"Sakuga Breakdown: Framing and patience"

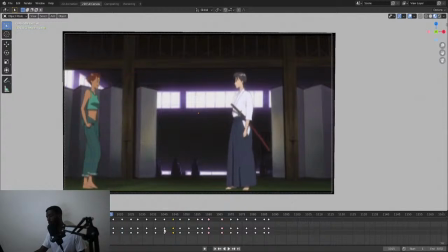I didn't tell that it was 4 frames per second. Maybe because my little understanding, but I would have honestly thought these were 3s. But my honest understanding, I thought initially these were 2s.
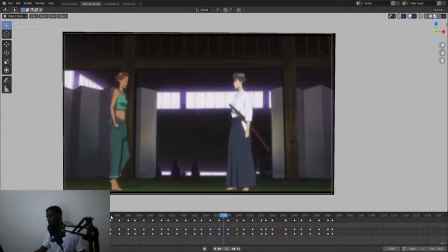And if I were to look at this, or look back onto it, and look at the spacing or how she moves, I would say it's 3s, but I would never think it was 4s. The majority of these are 4s. I would never think that one of them. Oops, sorry about that.
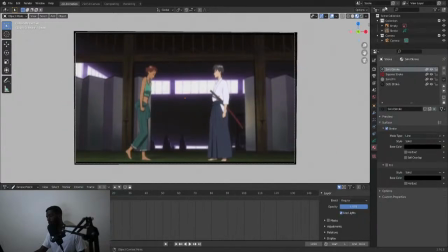Let's go ahead and go back here. Zoom back. Let's see here. Bring it back. Zoom back in. And I would never think there's a 6 space picture here, or 6 space drawing.
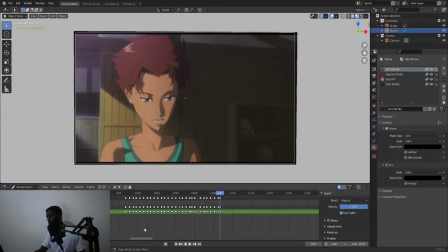But at your leisure, you can go ahead and review that for yourself.
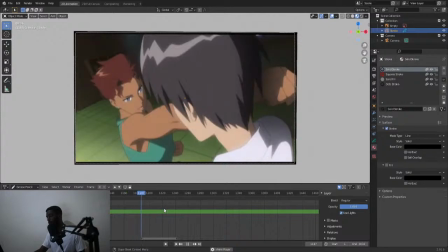And then there's the punch. Another fantastic animation right there. Don't really need to go over that, really.
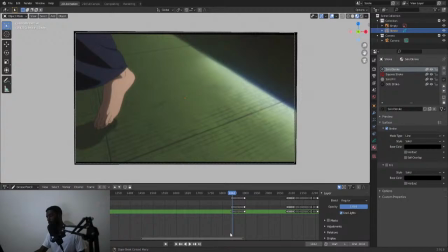What I really wanted to go over here was the fabric animation. Nothing I really want to dilute in this, but this understanding of shadow and line work really exudes in this part.
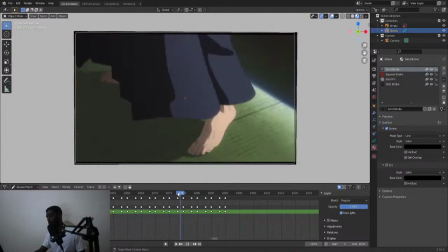That is just phenomenal. That is just, especially this final part, that is phenomenal. And you can learn a lot from this animation, or this cut right here.
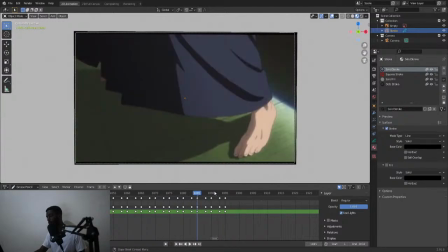And using shadow to imitate clothing or fabric.
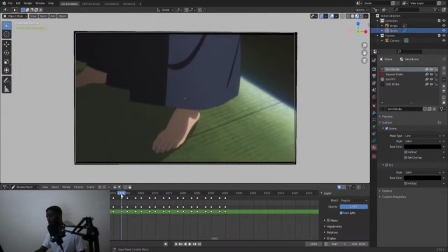It feels heavy. And that's what these clothes are. It honestly feels like a wool curtain. It's kind of a heavy animation right there for those type of pants.
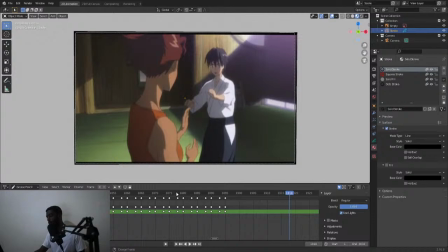But it feels, you can feel in this, it feels like a sheet, like an entire
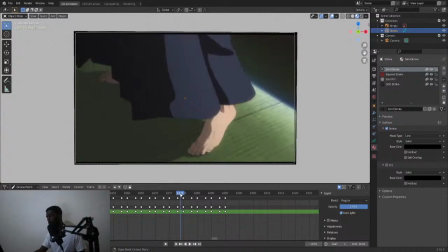a blanket.
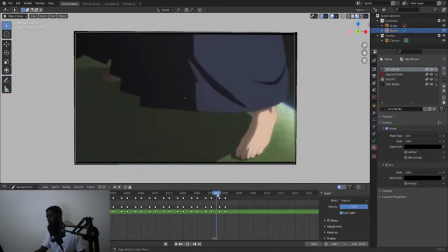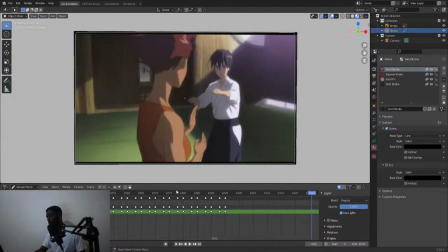That is a heavy fabric, and you can feel it in the animation.
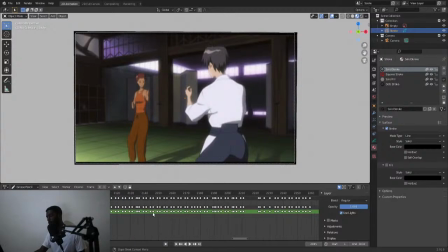And let's go ahead and skip over to here. This one, I went over not only for the framing, because you can also see, let's go ahead and zoom in here.
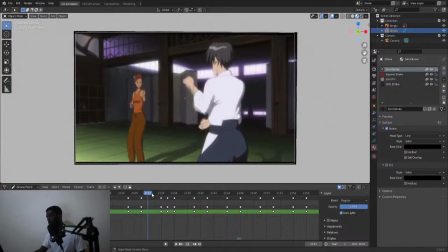This is where he uses ones. And this is actually where I figured out that I thought it was him doing the one, and he did do it. He did work on it, the Cowboy Bebop intro. Yeah, there's a different guy in that who did this same exact animation, this same exact hand movement. I was like, okay.
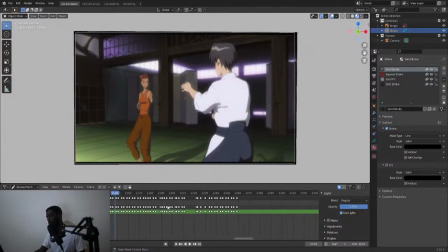I've seen this before, but I wanted to illustrate out how the difference in contrast between her and him, how she keeps moving in the background, and he's doing his own animation, but she just keeps moving,
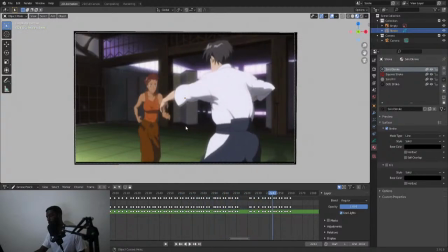and it gives the frames, it gives this scene, or it gives this picture so much it gives it life, is what I'm trying to say. It's just not her. It's just not her standing in that one setting, and he's doing his thing. But she's just constantly moving. You can even see that there is a loop here. There's a loop here. It doesn't last for too long, and then it veers off over into the side here.
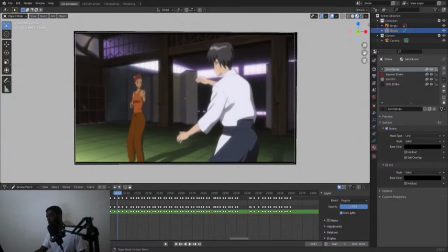Sorry about that. Let's go ahead and bring that back. So yeah, there's a loop right here. Let's go ahead and zoom in.